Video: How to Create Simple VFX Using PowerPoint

And the idea here is that the picture is going to wipe from the bottom all the way to the top, creating that illusion that it's revealing itself as the water is pouring into the cup.
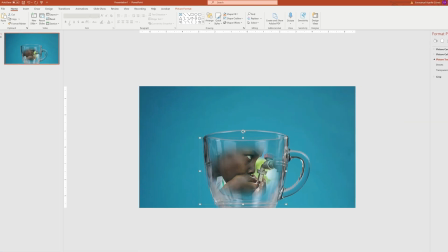(4:13)
So to do this, just make sure you have the picture selected and head over to the animation tab and then select the wipe entrance animation.
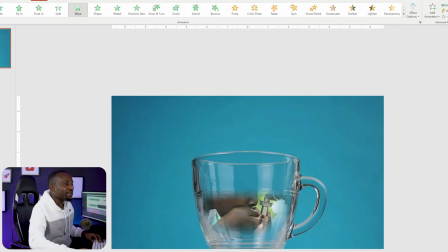(4:20)
So as you can see, if I play that, it wipes up. And if I play the entire scene from the beginning, this is what it looks like.
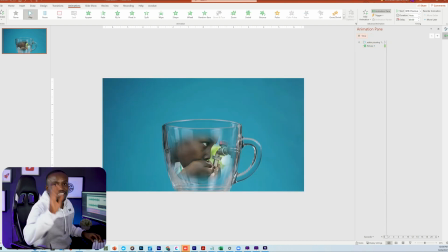(4:25)
It wipes up and then our video starts playing. Now that doesn't look realistic, so we're gonna fix that. The first thing we wanna do is head over right here to the animation pane and just make the video start playing with the previous.
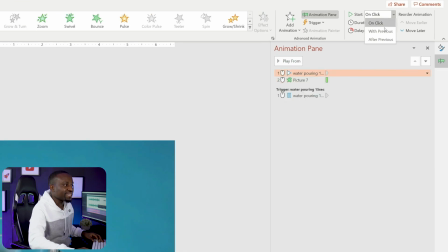(4:37)
Also, I'll click Start with Previous, and then I'm also going to select the picture and again head over to Start and say Start with Previous. This way they both start at the same time. So the next thing we want to do is extend the duration of the wipe animation to match the length of the video. So the video currently plays for about 15 seconds. So what we want to do is also make sure that the duration of our wipe animation lasts about 15 seconds.
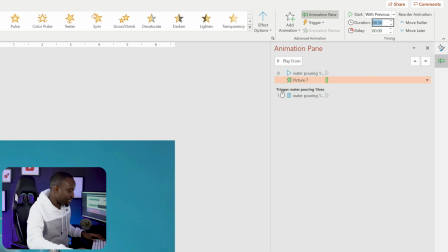(4:57)
So I'm just going to put 15 right there at the top as the number for the animation duration.
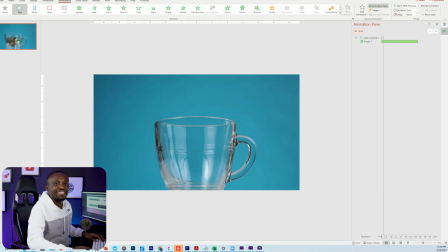(5:03)
And then now, if I play it, you can see that it now blends properly and it looks very realistic, and it looks like the image is actually being unveiled as the water pours into the cup. So that's looking pretty good already. So as you can see, within just a few minutes, we already have this almost pretty done using PowerPoint. That was quite easy to do. But next we need to add some sound effects to have the water pouring in the cup to make this more realistic.
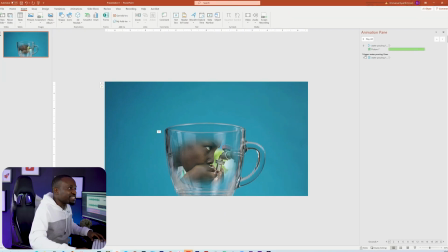(5:25)
So let me show you how to do that. So to do that, you simply head to the Insert tab and you're going to see the audio, and then I'm going to click Audio on my PC.
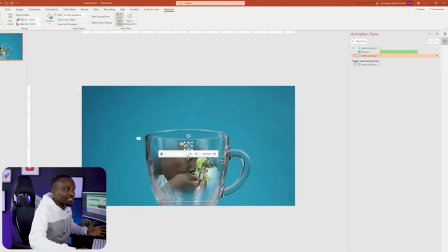(5:32)
And then I have here an audio clip of PowerPoint, which I downloaded again from Envato.com. If I play that, this is what it sounds like. Okay, so that's just PowerPoint. But if you see, this clip is about 17 seconds long, which is a little bit longer than my video clip, because my video clip is about 15 seconds. So which means if I actually play this, it's going to go beyond the slide. So we're going to fix this, and it's quite simple to fix.
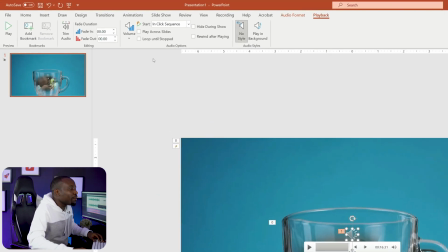(5:55)
If you head over to the playback tab, you're going to see an option here that says stream audio. So just click on that.
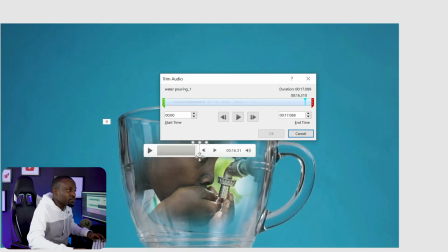(6:01)
We're going to make it start from zero, but then instead of ending at about 17 seconds, I'll reduce that to about 15 seconds so that it ends about the same time as my video clip ends and doesn't spill over.
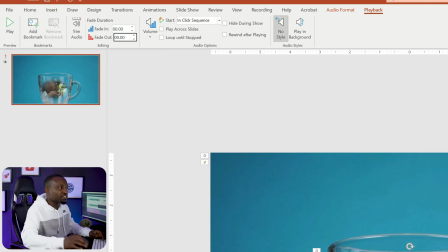(6:10)
Next, I'm also going to make it fade out so it doesn't have a hard stop. And I'm going to put a fade out number of about one.
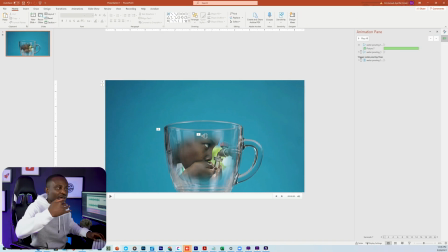(6:16)
So it's going to fade out for about 1 second at the end of the video. So I'm also going to click on it on the animation pane, and then say start with previous so that all of this start together once the animation start.
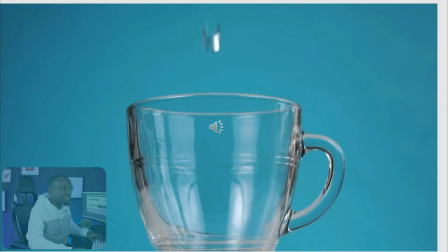(6:27)
And then once I go ahead and play this back, you're gonna see what it sounds like.
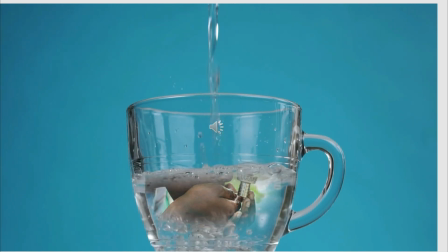That is already looking really, really good. All we need to do is add our text to this and maybe some voiceover if you're gonna export this as a video, and our effect is fully done.
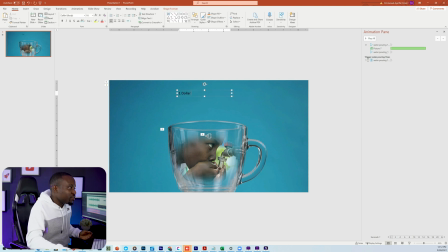(6:48)
So for the text, it's quite simple. I'm just gonna use a regular text box to add some text into this about the dollar a day. Give it some nice bold fonts, put a white bold color to it.
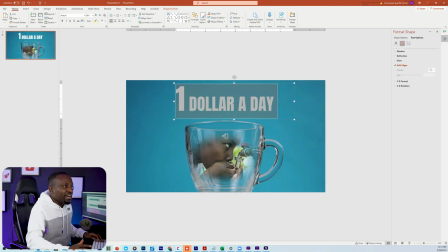(7:06)
And then blend it in properly so that it fits nicely within the scene. So I'll just reduce the opacity slightly. And then I'm gonna go ahead and just duplicate that and replicate the same thing for our second text for $1 million a day. So next I'm just gonna go ahead and start animating the text.
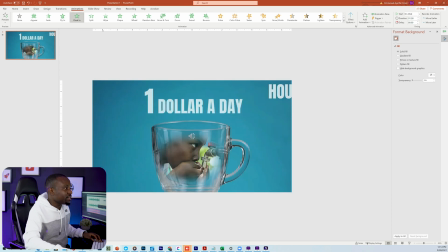(7:22)
So for the text animation, I'm just gonna use a simple float in as our entrance animation, but I want it to float in with the individual letters for a more dramatic effect.
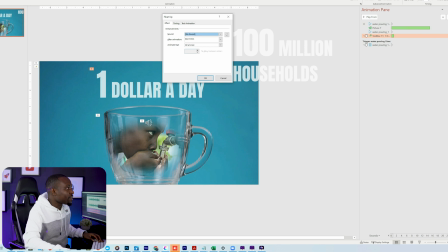(7:31)
So I'm just gonna right click right here on the animation pane and go to effect options. And then I'm gonna click on, instead of at once, I'll say by letter.
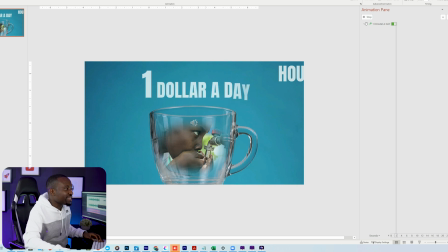(7:39)
And when I click on okay, they're gonna come in that way. Just gives it a more dramatic effect, in my opinion.
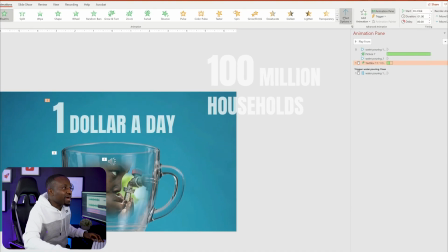(7:44)
So I'll go back to the animation tab and do add animation right here. And then I'm also gonna do a float out for the exit animations for the text. And I'll repeat the same thing to do it by letter. So when it comes to animations like this, especially if you're gonna use this as video, it's very important for your animations to come very precise at different points in the slide. And what many people don't know is that PowerPoint actually has a way for you to do this, to trigger animations at very specific points in your slide.
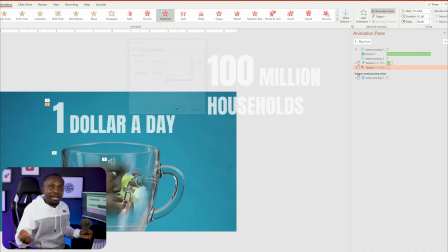(8:12)
And I'm gonna show you how to do that.